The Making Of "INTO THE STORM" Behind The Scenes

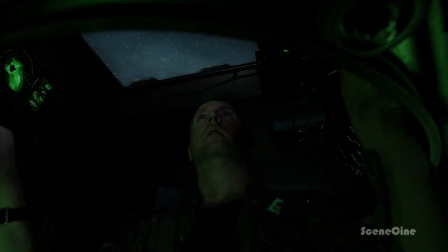[20:42]
Because Pete's goal is to be right in line with a tornado and be able to get a shot looking inside the funnel of a tornado.
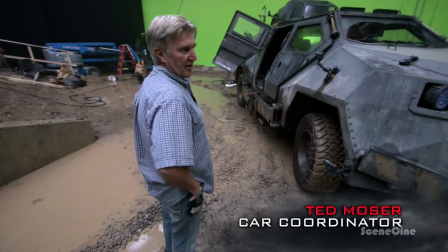[20:50]
We had these wheels custom made by KMT. It's really a custom look.
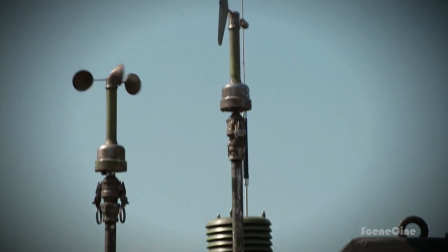[20:55]
And the mini weather system gives us all our data in the Titus itself. And the glass is bulletproof, essentially.
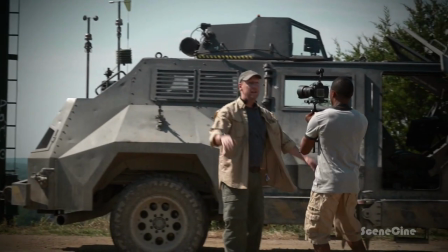[21:02] Oh my God! Well, what makes her really special are these grappling claws.
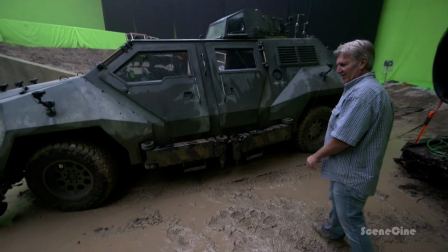[21:07]
These are the outriggers, giant claws.
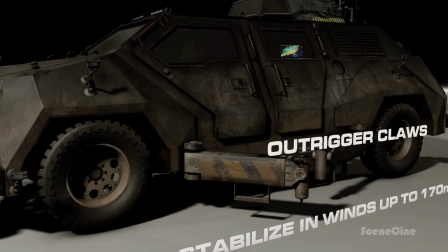[21:10]
They come out, then they extend, then bikes go down into the ground and anchor it.
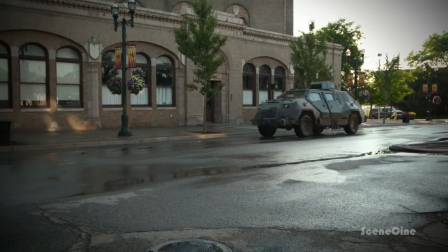[21:18] We're not going anywhere with those suckers dug in.
But in the end, it held up great. It could probably run for 100,000 miles the way Custom Creations built it. The Titus is shot as much from the inside as it is from the outside.
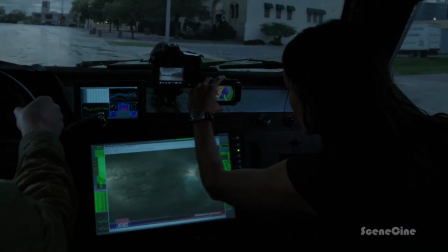[21:34]
So our set decorator, Brana Rosenfeld,
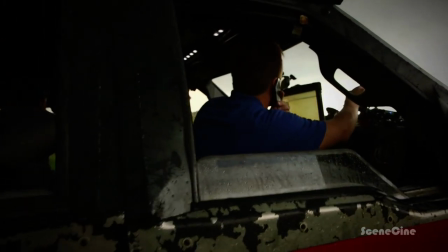[21:37]
met with one of the premier storm chasing scientists who gave her all the information on what kind of gear would be in there. And so we tried to follow that as closely as possible. We find our tornadoes using all the information available to us.
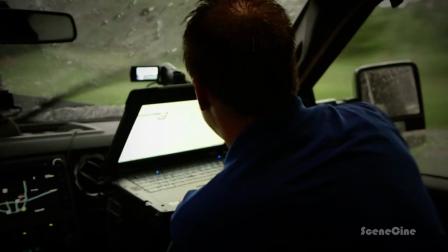[21:52] Yes, there's a large tornado that with large debris, producing debris, destructive tornado right now, closing in on I-35.
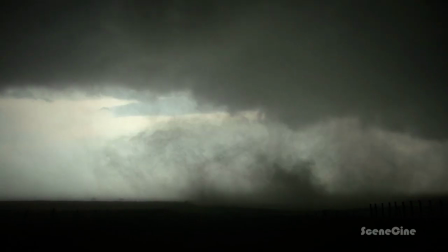[21:59]
So the Dominator 3 is decked out with state-of-the-art instruments because if you're intercepting a tornado and you can't attach a number to those wind speeds, it's not worth it.
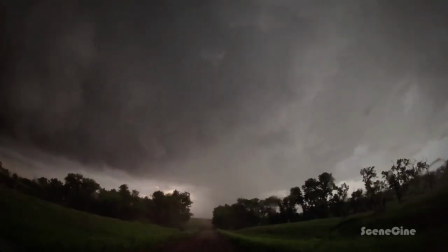[22:07]
We have our laptop going in the upper right. That has the GPS data so we can navigate all the farm roads.
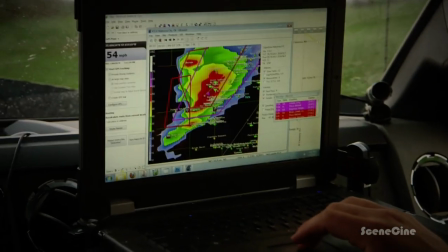[22:13]
It also has the real-time radar data. We're tracking the storm so we can pinpoint the mesocyclones of the supercells. And that also makes it possible to storm chase at night because you don't want to depend just on lightning to see where a tornado is at night, but you need to be able to track it with our computers and see where the rotation is relative to our position in the storm.
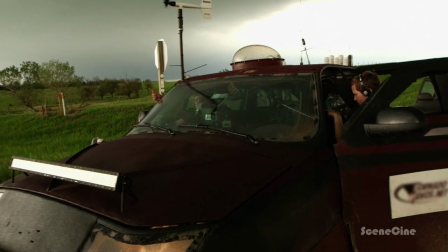[22:32]
And on the roof of the Dominator, there's going to be a radar dome, and that's designed to scan the wind speeds inside the tornado right near the ground.
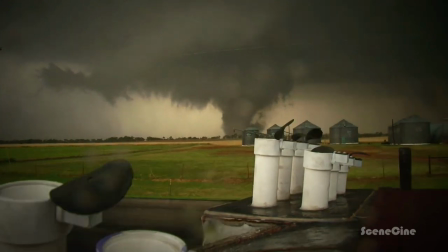[22:39]
We're also going to have a swivel air cannon, and that will shoot probes inside the tornado, and a parachute will deploy. They're carried around inside, and it's also decked out with cameras as well,
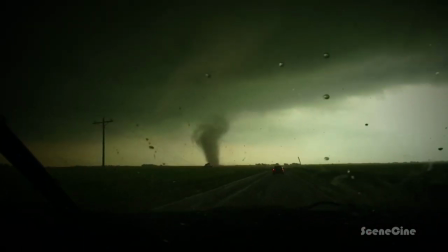[22:48]
because the visual part of science definitely can never be overlooked, and that's the fun part, is capture the video. And so weather service forecasters can see what storm chasers are seeing in real time in the field.
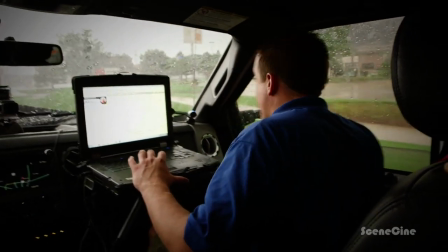[22:58]
And you continuously relay that information to weather service forecasters and media so they can deliver it to the people in the path of the storms.
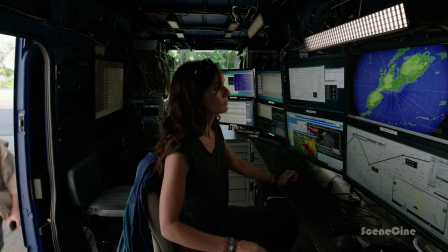[23:05]
So I thought it was important to show the science, and I wanted the interior shots to look right and be believable.
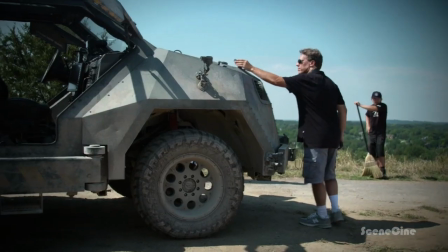[23:11]
Mostly it's an observational vehicle, so it was all about the cameras and the hardware for that.
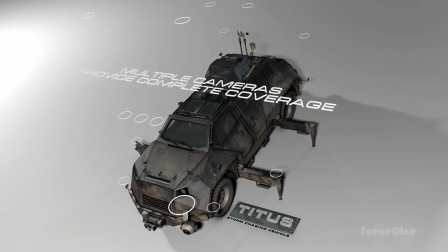[23:18] It's equipped with 24 surveillance cameras, so we have eyes from every angle.
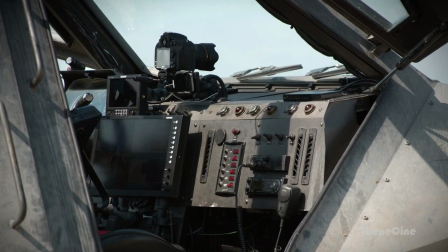[23:24]
And then when it came to the interior, my job was much more about how are the actors going to keep busy in there.
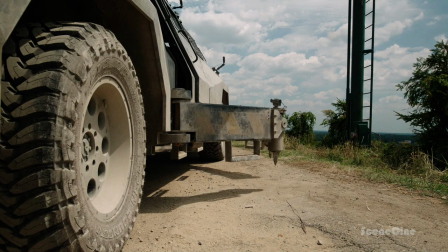[23:31]
Some of it's very practical. It's about having a button for the outriggers to move. There's various monitors around the Titus that shows the graphics. There's like a quad monitor in the front that you'll see that has like four different images on one of the monitors.
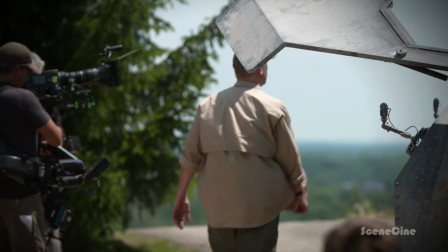[23:44]
Once we actually got the vehicle, we had a very short amount of time. It took about a week to get everything in and working. And so I was very impressed with the teams that created Titus. And it's a beast. It looks amazing, and they did a fantastic job. I think it's impossible to build a vehicle that's truly tornado-proof. Even the Dominator, when it's dropped flush to the ground with the spikes deployed, if it's a strong enough tornado, will still go airborne.
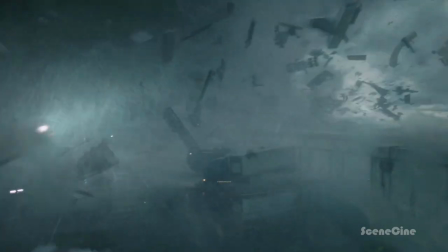[24:09]
And I've seen semi-trucks fly through the air, radio towers. I've seen high-tension power lines pulled out of the ground by a tornado. And when you see that happening, even if we're in the Dominator 3, you know, we'll pump the brake a little bit.
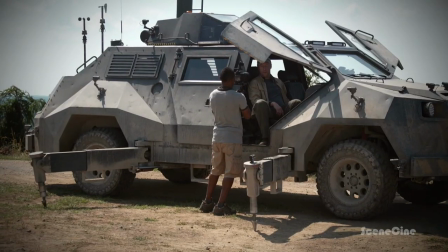[24:22] This is the culmination of my life's work. That means cut, Jacob. Cut it.